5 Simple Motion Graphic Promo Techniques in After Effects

Listen, perhaps you've got a lot of work to do and you just don't have enough time or you're like me and you're lazy. And you know, I'm the king of lazy, you know, I've mastered the art of laziness.
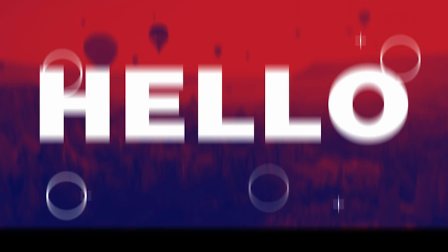So in this video, I want to talk about five very quick but simple, you know, motion graphic after effects techniques here that can help you with putting together quick, you know, promo videos, introductions,
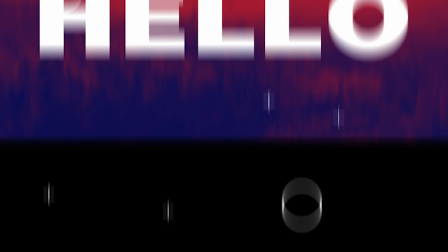you know, anything that has to deal with putting a lot of content in front of your viewers, you know, and these five techniques are going to help you get work done extremely quick and help you save a tremendous amount of time hey what's going on internet this is josh noel from sunduck film welcome to our channel if you're new here be sure to hit that subscribe button hope everyone is having an excellent day today and hopefully it's been a productive
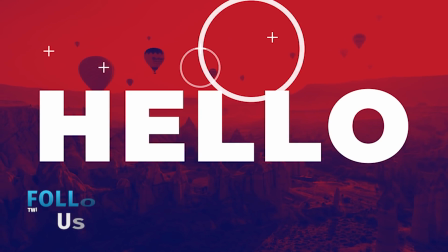one and if it hasn't don't worry about it i'm going to share these five you know animation motion graphics shortcuts in this tutorial it's gonna be a fun one you're gonna pick them up really quick and you know it's gonna look like you've done a lot of work but really you know what it's probably gonna take you a few minutes to implement any of these so you know let's do it let's jump right in and as always
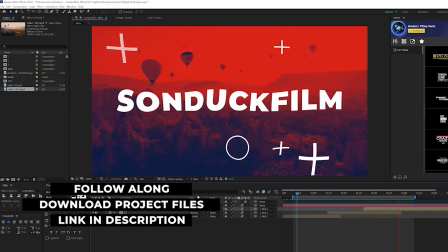you can download our project files for free if you want to follow along with the tutorial link is in the description now we're starting off our first technique with
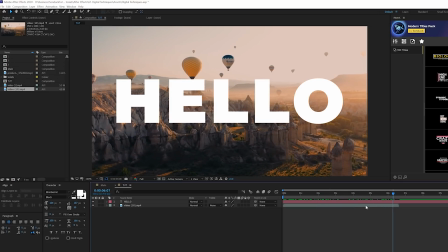a title and a background already in here but we're going to be able to build this out into a longer sequence with different titles and video really quick but i'm just starting with this so in our first technique i want to talk about compositing and specifically adding a creative effect to help separate
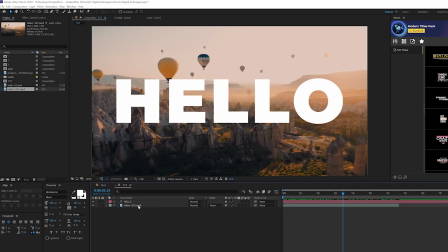the title and the background or whatever graphic you may have so what we could do here is a really quick effective to effect color
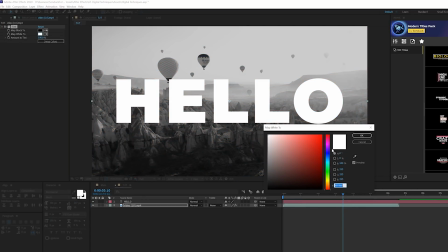correction and grab tint we'll come here to map to white and we can select any solid you know color here like red and or
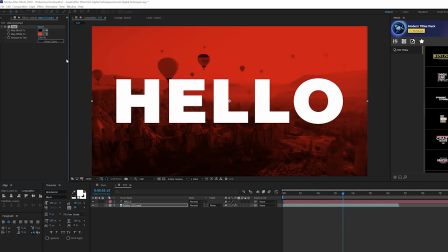blue or purple you get some really unique looks and you go ahead and select that color then we grab map to black and we can do the opposite color
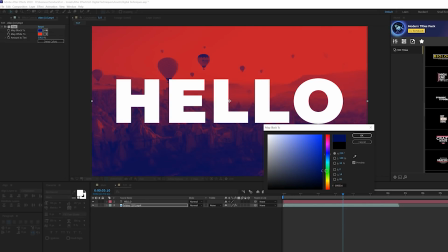so maybe like blue in this case like a dark blue and that'll kind of help fill in those shadows and by using this technique you can
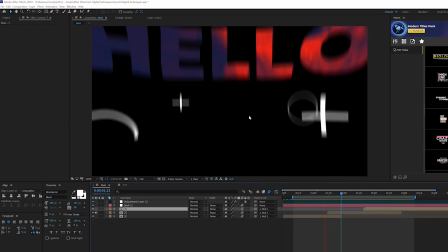create a very unique color correction on top of your footage which helps separates you know your title from the background and looks really nice so a really
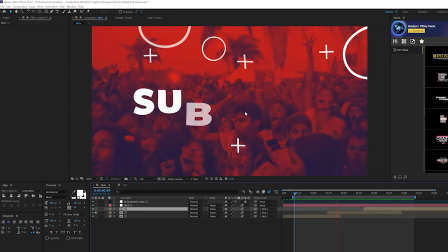quick thing you can do fast all right second thing we need to do is animate our titles and we have a very simple title animation here that will be very
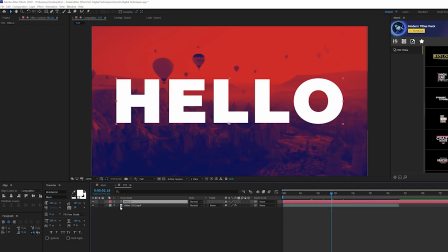effective for a slideshow like this so really easy we can go into our title layer once we have it typed out open that
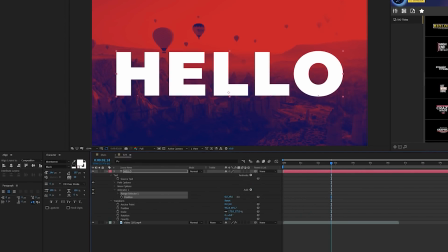up and we'll come here to animate and we'll just add a position and we can bring the y position down just like that go to add put a
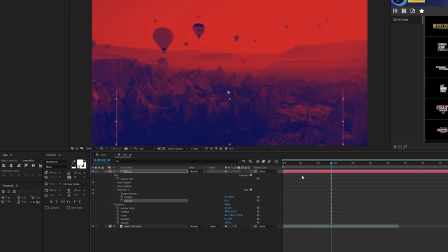property and add an opacity and set that down to zero percent and we can come here to about the beginning of our timeline we can open up the range selection one and add a keyframe for start we'll move forward maybe to almost a second and we set this up to 100%
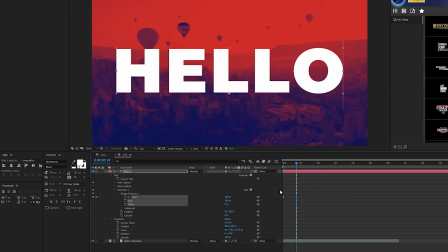and we'll make both our keyframes easy ease keyframes by hitting F9 on our keyboard so now you have a very subtle title animation that's going to
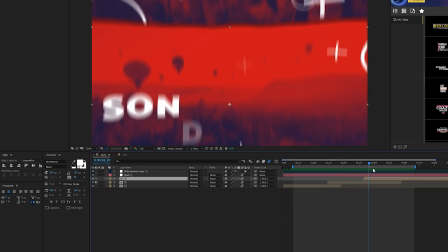flow very well with the entire sequence and it's just going to be moving because we also want to create something that's going to be good work.
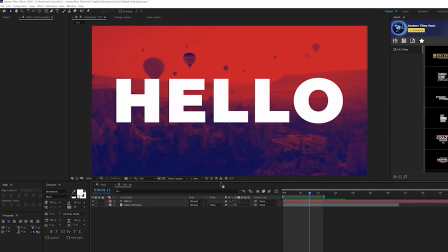Alright so for our third technique we need to be able to spruce this up because you know we don't have any other graphics in here it's just the title
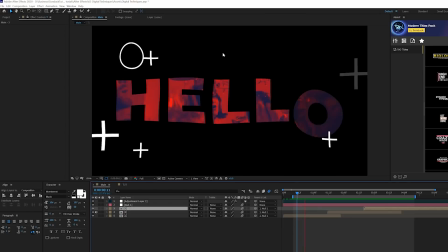and we could go boom boom boom through the slides but you know by adding a few extra quick objects in here it can make
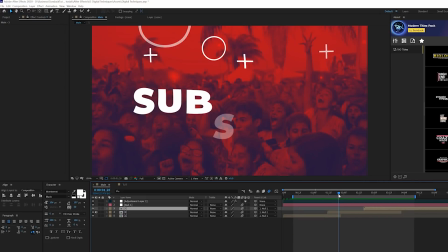it look like we did a lot more work than we actually did and these shapes are super easy to bring into your composition.